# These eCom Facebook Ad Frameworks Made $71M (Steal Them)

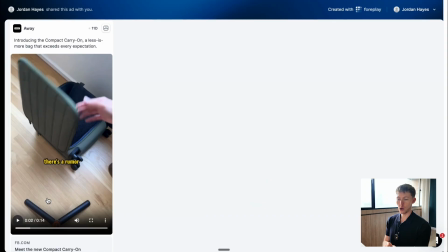[4:07]
So with that said, let's get back to the video. So another thing I want you to watch here, and you may have picked up on this, is the speed of the editing, right? Look at how quickly the scene that you're looking at changes. If you leave things too, if you have someone watching the same scene for too long, you're gonna lose engagement.
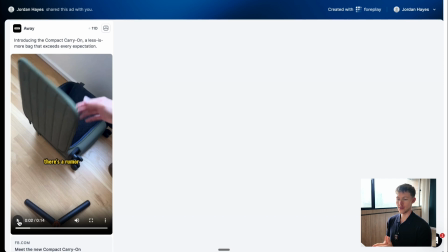[4:22]
And this, as a general rule, the faster edits are meant for younger audiences, and the slower edits, where you change the scene maybe every 3 seconds, is more for your older audiences, right?
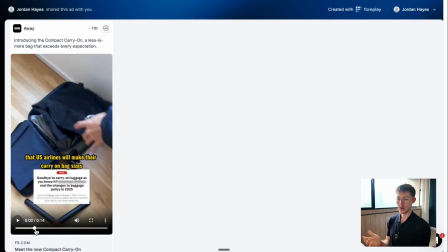[4:34]
So this, considering the creator of this in the ad, probably talking to people in their, late 20s, early 30s, right?
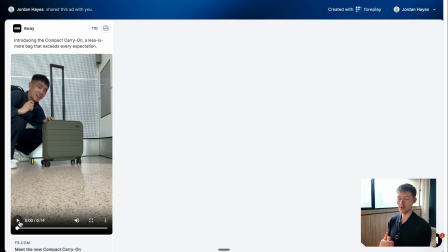[4:40]
So just look at how fast the scene changes. Sometimes it's even faster than a second. but I don't think there's a single scene that lasts for more than 2 seconds.
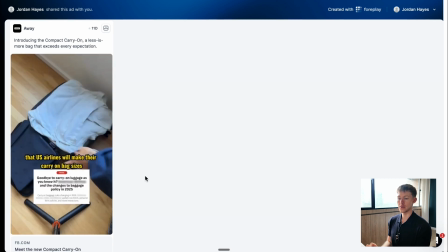[4:49] I just want to see if this fits underneath the seat in front of me. There's a rumor that US airlines will make their carry-on bag sizes even smaller, and I'm trying to be a minimalist this time.
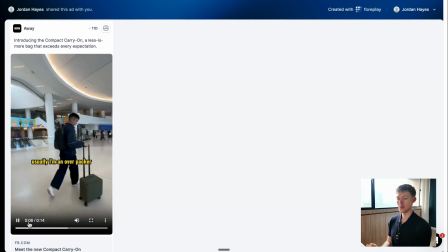[4:56] I mean, look how small this bag is. Usually I'm an overpacker, but a weekend trip in summer weather means...
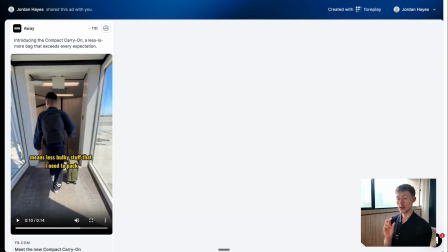[5:00]
Right, so to hold the tension, we change the visual very quickly, even if it means just a subtle zoom in, right?
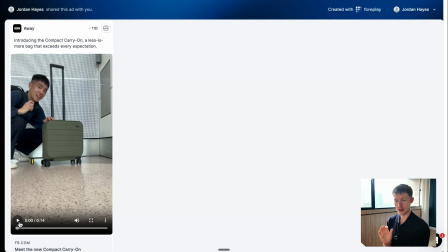[5:05]
You may have noticed in the hook, there's a subtle zoom in after.
I just want to see if this fits underneath this...
There, right?
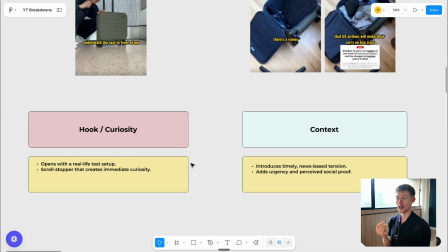[5:10]
So subtle things like that can allow us to hold that engagement. So next part of the ad is context, right?
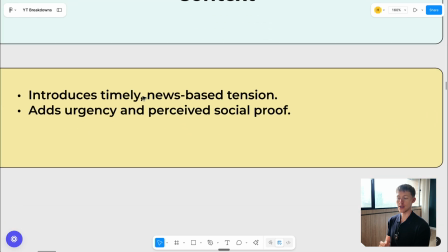[5:16]
So it introduces timely news-based tension, right? This is like, it's relevant, right? Relevance is key.
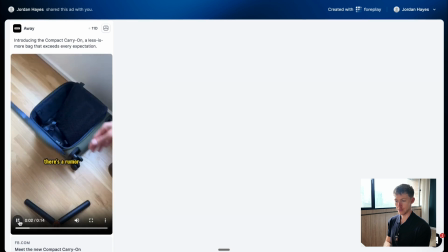[5:21]
And it adds urgency and perceived social proof as well. So let's rewatch this part.
Seat in front of me. There's a rumor that US airlines will make their carry-on bag sizes even smaller, and I'm trying to be a minimalist this time.
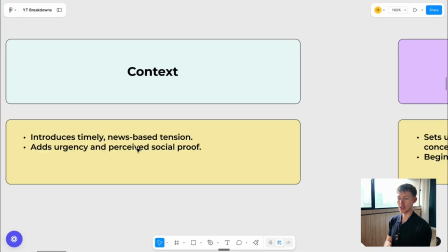[5:30]
Okay. So that is really the open loop with the news as well. And it adds urgency and perceived social proof because, I mean, this guy knows, that's going to be the case.
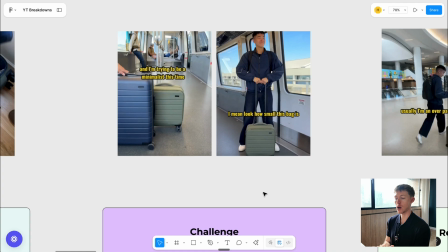[5:37]
Maybe people don't even know this is going to happen, right? So it starts to add a little bit of tension there as well. And then we come in with the challenge, right? I'm trying to be a minimalist this time. I mean, look how small this bag is, right?
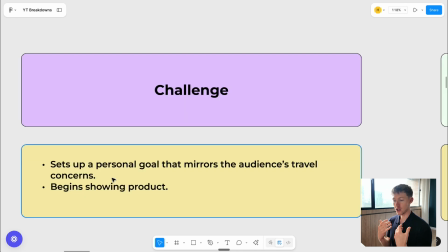[5:46]
It sets up a personal goal that mirrors the audience's travel concerns. And then it begins showing the product more in a more benefit statement light.
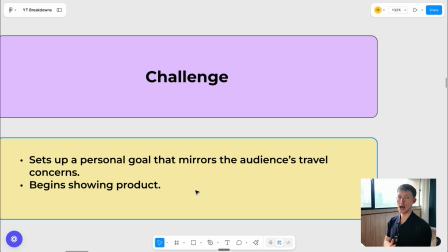[5:52]
And then it begins showing the product as almost the solution to that, desire to be a minimalist, right?
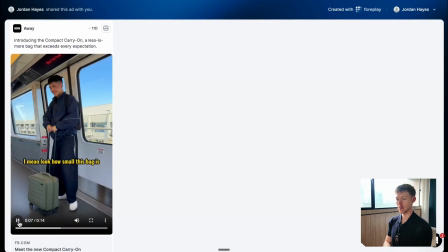[5:56]
We can see here.
Time. I mean, look how small this bag is. Usually I'm an overpacker, but a weekend...
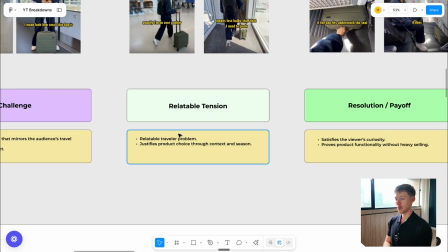[6:01]
Okay. And then next we get to the relatable tension, right? Relatable traveler problem, and then justifies product choice through context and season, right?
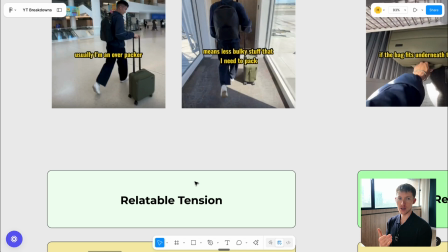[6:09]
Like usually I'm an overpacker, and then basically summer weekend trips away, less bulky stuff I need to pack, etc., etc.
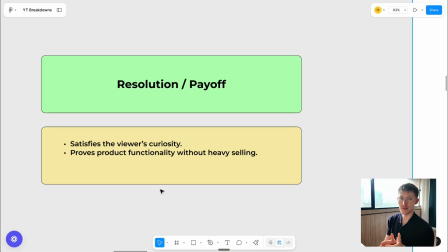[6:16]
And then finally we get to the resolution and payoff, which is, the payoff for the user who has watched this ad through, satisfies the viewer's curiosity.
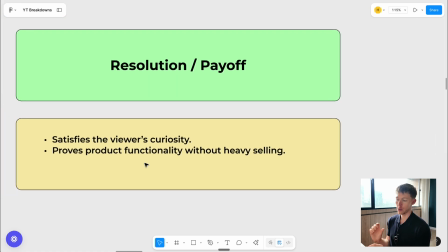[6:24]
You always want to satisfy that. If you create an open loop with curiosity, if you create something called cognitive dissonance, which maybe is a little bit more polarizing, you always want to satisfy the the statement, right? You want to actually reveal like kind of the punchline, and it also proves product functionality without heavy selling, right?
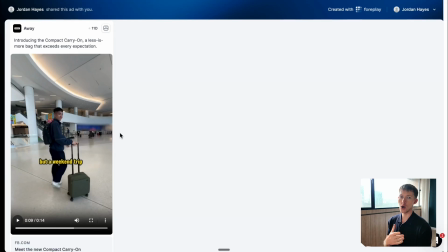[6:42]
It's more show don't tell, which is I always love to use show over tell in advertising. It just works so well.
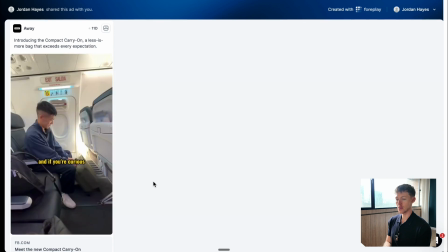[6:47] Weekend trip in summer weather means less bulky stuff that I need to pack, and if you're curious if the bag fits underneath the seat, it does.
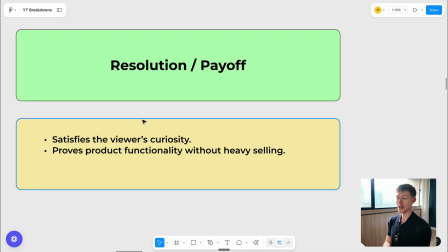[6:52] I just want to...
Okay, so there we go. That is, very, very simple ad that you can take and apply to your own business, which is curiosity, context, challenge, resolution, right?
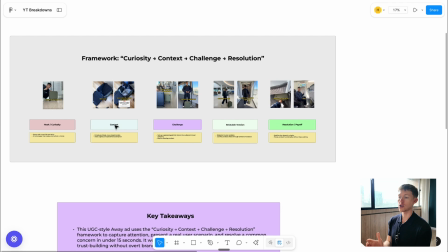[7:01]
As I said, you can take this and you can actually expand it over more if you want to go deeper into curiosity, deeper into context, deeper into the resolution where you're showing more of the benefits. You can do that for sure.
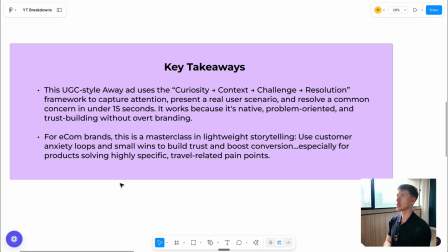[7:10]
It's obviously very, very simple and is more for the users who maybe they've already seen Away before. They're kind of aware of the brand and they understand the challenges of traveling. They're, the frequent travelers, and they're just looking for something to satisfy that desire that they have, okay?
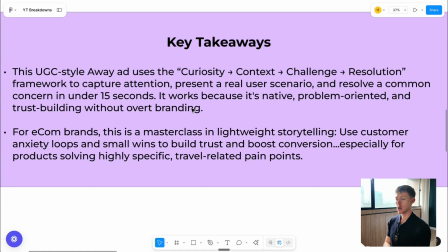[7:26]
So key takeaways here, right? As we said, we're using this curiosity, context, challenge, resolution framework. We capture attention, we present a real user scenario, and we resolve a common pain point.
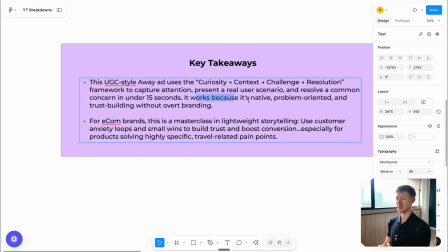[7:35]
We resolve a common concern in under 15 seconds, right? It works because it's native, problem-oriented, and trust building without overt branding.
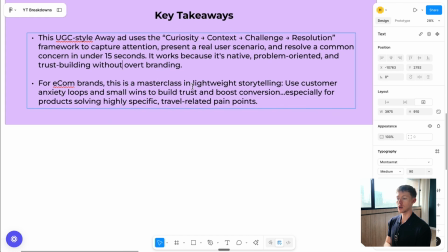[7:42]
And for ecom brands, this is masterclass in lightweight storytelling. Use customer anxiety loops and small wins to build trust and boost conversion, especially for products solving highly specific travel related pain points.
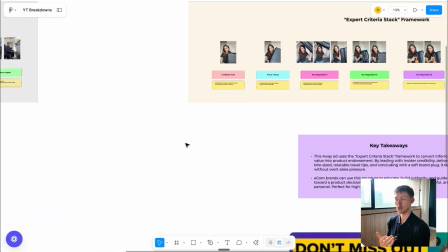[7:51]
Okay. And you can apply this pretty much to any sector, category, product. It is kind of like a universal framework, right?
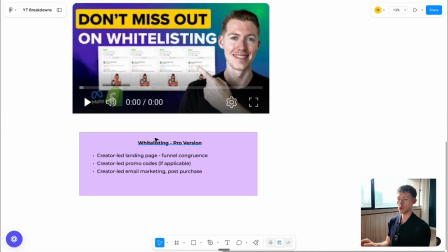[7:58]
So that's what I want to talk about here. Now I want to go into this one. We're going to go more into whitelisting and the pro version of whitelisting as well.
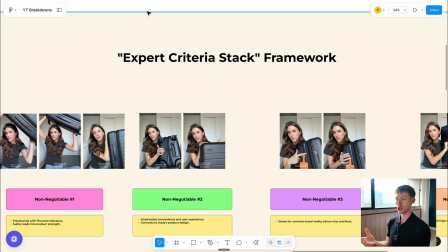[8:03]
But this framework right here is an expert criteria stack. And again, we're going to watch this video and we're going to break it down scene by scene, okay?
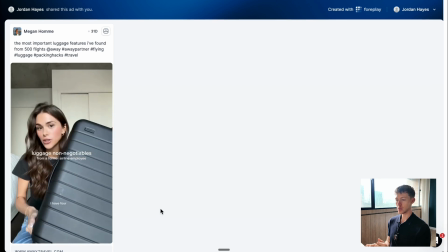[8:12] I worked at an airline for 4 years. I have 4 non-negotiables when it comes to purchasing luggage.